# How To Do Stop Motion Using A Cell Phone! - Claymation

So if you have a lot of Lego, there's definitely a lot of things that you can do with it, and well, really, realistically, the only limit is your imagination. So one of the first steps that we're going to cover is, well, oddly enough, wardrobe. Especially when it comes to stop motion, where your clothing is actually a lot more important than one would really kind of think. Now, obviously, I'm wearing all black. Now, that's probably one of the best colors you can actually be wearing for stop motion because, well, it doesn't actually reflect any light off it at that point. So, say, bright colors especially, you don't want to be wearing because basically all of your small little movements in the background will possibly cause a odd reflection and give you a weird kind of fluttering effect, which you obviously don't want during your animation. So obviously step 1 is wear, well, nice dark colors.
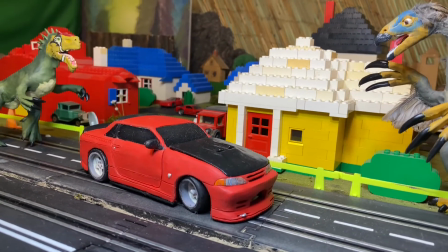Now we'll move on to step 2. So step 2 will depend on what type of character you're kind of working with. Obviously I'll go through the different types of characters.
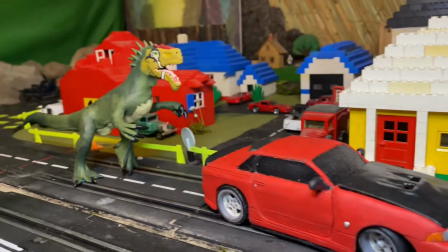Obviously if it's going to be a car, it's going to be slightly different than, say, if you're working with something a little bit more organic, like, say, a dinosaur or a person.
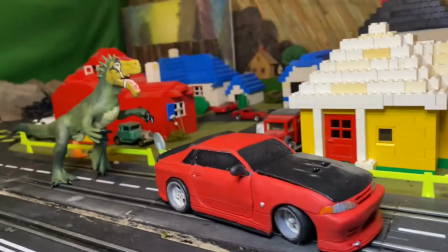It also depends on, well, whether or not it's a new character that you've never really worked with before, or something that you have in the past and perhaps have known for quite a few years.
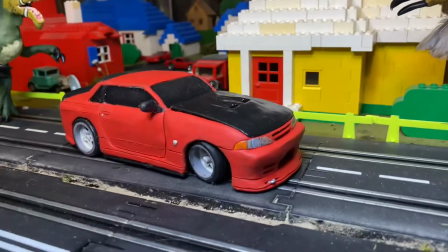So, step 1, we'll dive into, well, the skyline.
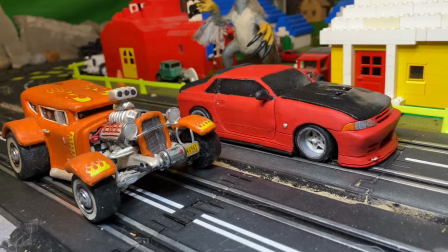Now, in order to do stop motion cars, one would imagine that it is fairly easy, although it depends on, well, the level of detail that you kind of want to take things to.
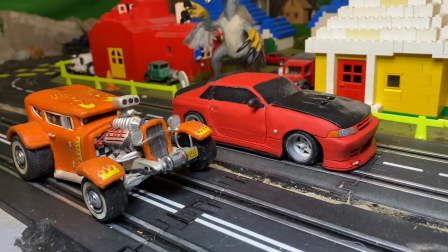If you just want things to kind of move back and forth without actually really looking like a car actually in motion, then it's fairly easy.
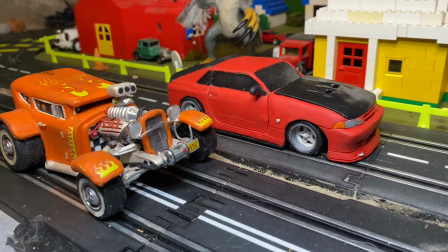However, if you would like to go through all the process and pain in the steps that it takes to make all the tiny details move and make it look like it's mechanically functioning,
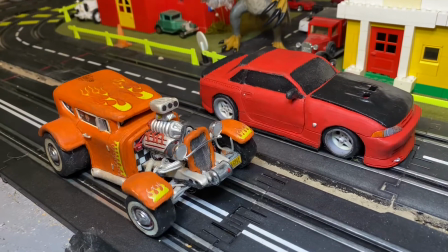it does take a little bit more time. Now, the big difference between my stop-motion dolls, or especially my stop-motion cars in particular,
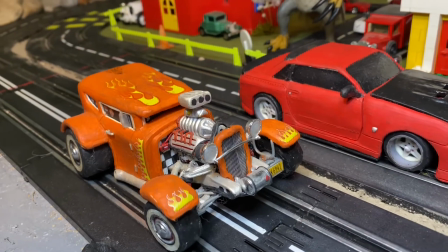being that they're handmade, I have a kind of an advantage over having, say, just a regular Hot Wheels. But one could do the same thing, or apply perhaps similar methods to it.
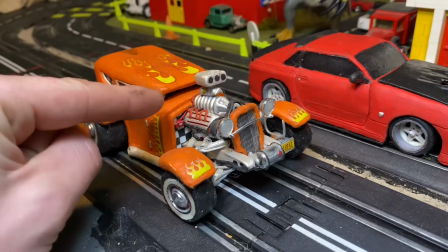Essentially, these little handmade engines are mounted on sticky tack little engine mounts,
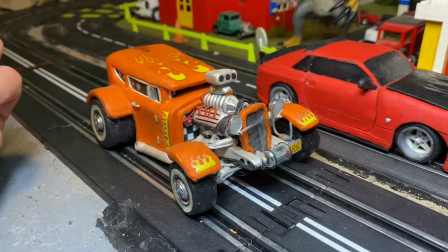so that way they can actually rock back and forth, making it look like the car is idling or trying to start up.
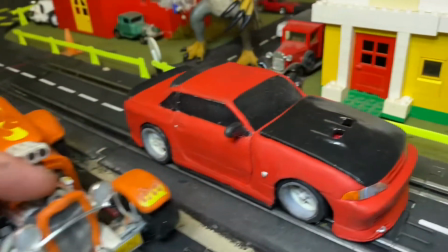And obviously the belt is able to move around and flop around. Obviously the Skyline has the same capabilities, but the hood is technically on it at the time being.
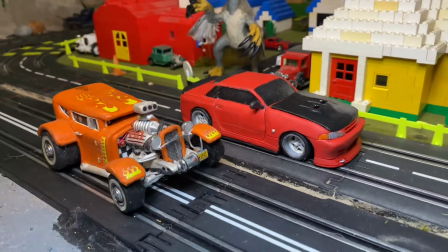It will definitely not be ripped off in the near future, not foreshadowing whatsoever. Rar.
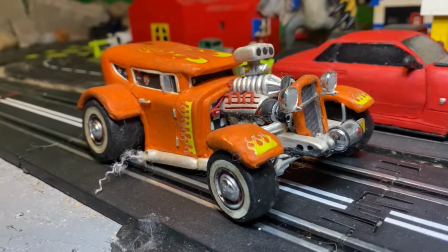Now, one other important step or tiny buried detail that most people generally wouldn't notice, but you definitely notice if it's not there,
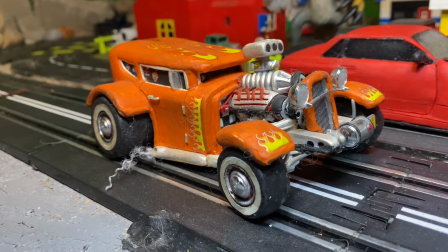which I will demonstrate on the 32 Ford here again, just because it's on a little easier angle for me to work with,
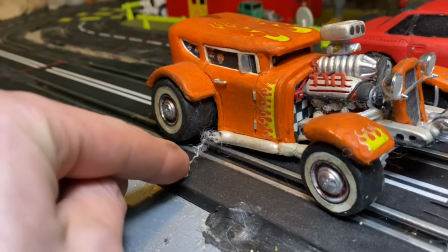and it's getting late at night while I'm filming this. So basically, this little cotton ball piece here can act as exhaust,
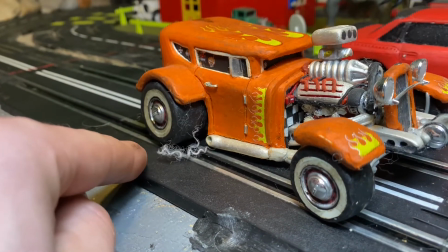so what you can do in between frames is just kind of shift it around and then, well, back your hand out of it and take a few pictures,
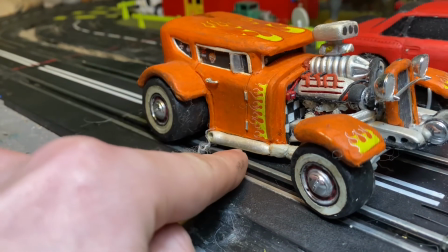and then obviously reposition it. And as well, this exhaust is technically movable.
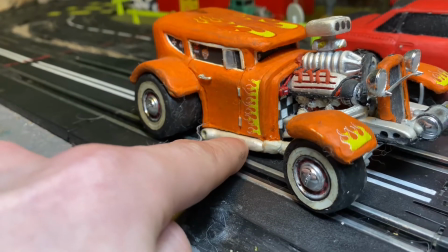It's on a little sticky tack mount, so you can make that move around because technically the exhaust also shakes on a lot of cars.
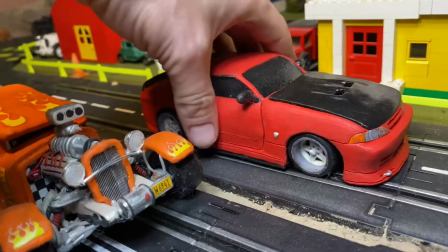Although the Skyline does not have the same capabilities due to the fact that it's got just kind of one big stink cannon at the back.
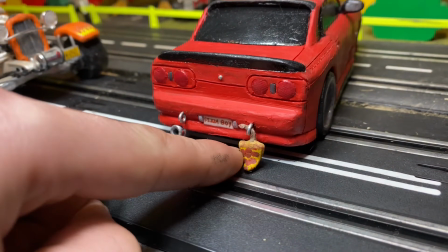However, it's got, well, a little drift toy which will obviously have its own rules applied to, well, physics as it's flopping around on the road.
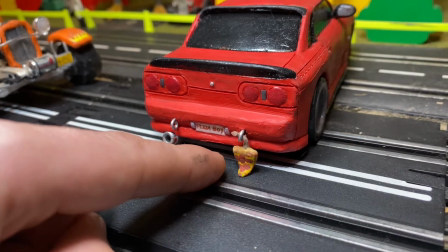So obviously the same sort of technique applies to the exhaust.
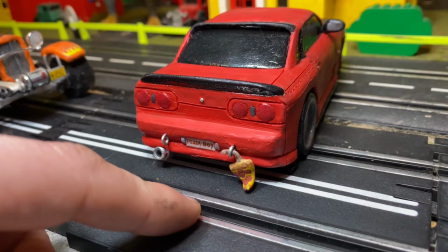Essentially, all you have to do is, well, poke the piece of pizza in between frames, back your finger out, and take a few pictures.
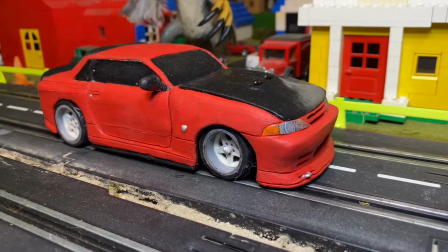Now that we got all the tiny little mechanical details, well, out of the way, it's time to, well, probably discuss the most important aspect of things, the movement.
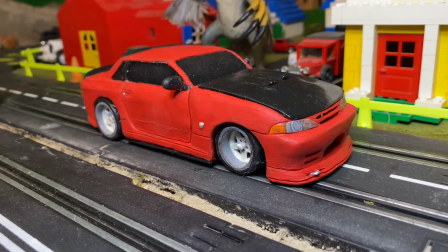Now, there's a lot more to that than, well, just moving things back and forth, especially considering, well, there's generally a lot of weight distribution involved with cars, especially.
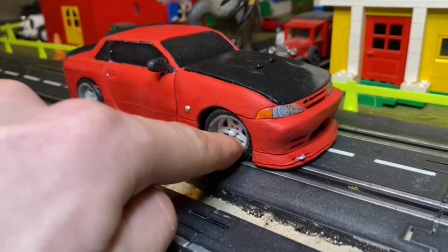So, a lot of people will probably notice that the suspension on my cars is generally a little bit sloppy and kind of actually plays up and down just a certain degree.
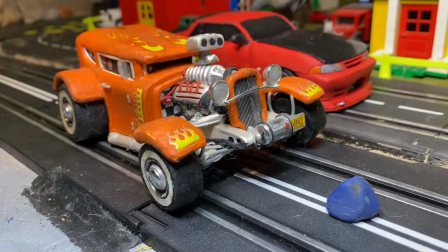Now, that is strategically done on purpose. Now, I'll demonstrate why. So, the method behind that madness in particular is, well, essentially going to take a little piece of clay or,
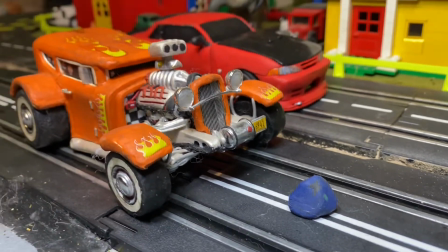well, some sort of weight thing, generally something darker color so it won't be as noticeable. This is just kind of what I have in hand.
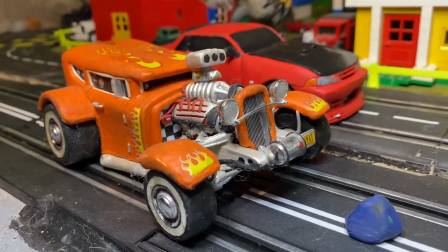Black is obviously a preferred color, as previously stated, for your wardrobe attire.
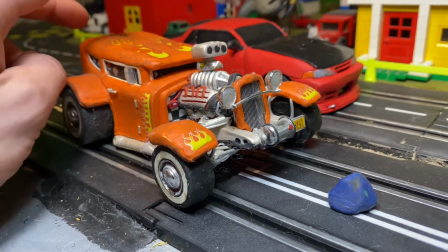So the weight distribution thing, so this is going to be a little difficult to kind of demonstrate considering I'm holding a cell phone in one hand.
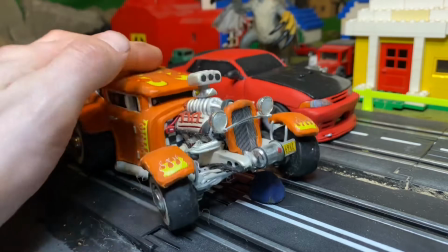Basically, you're going to want to slide your piece of clay underneath the car there, and basically just kind of have it support up on top.
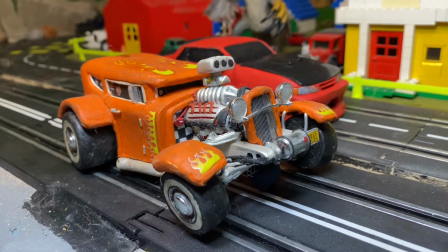Now, depending on your camera angle, obviously you're going to have to be a little bit careful on where it is. You can't really have a low camera angle because then obviously people can see your magic trick.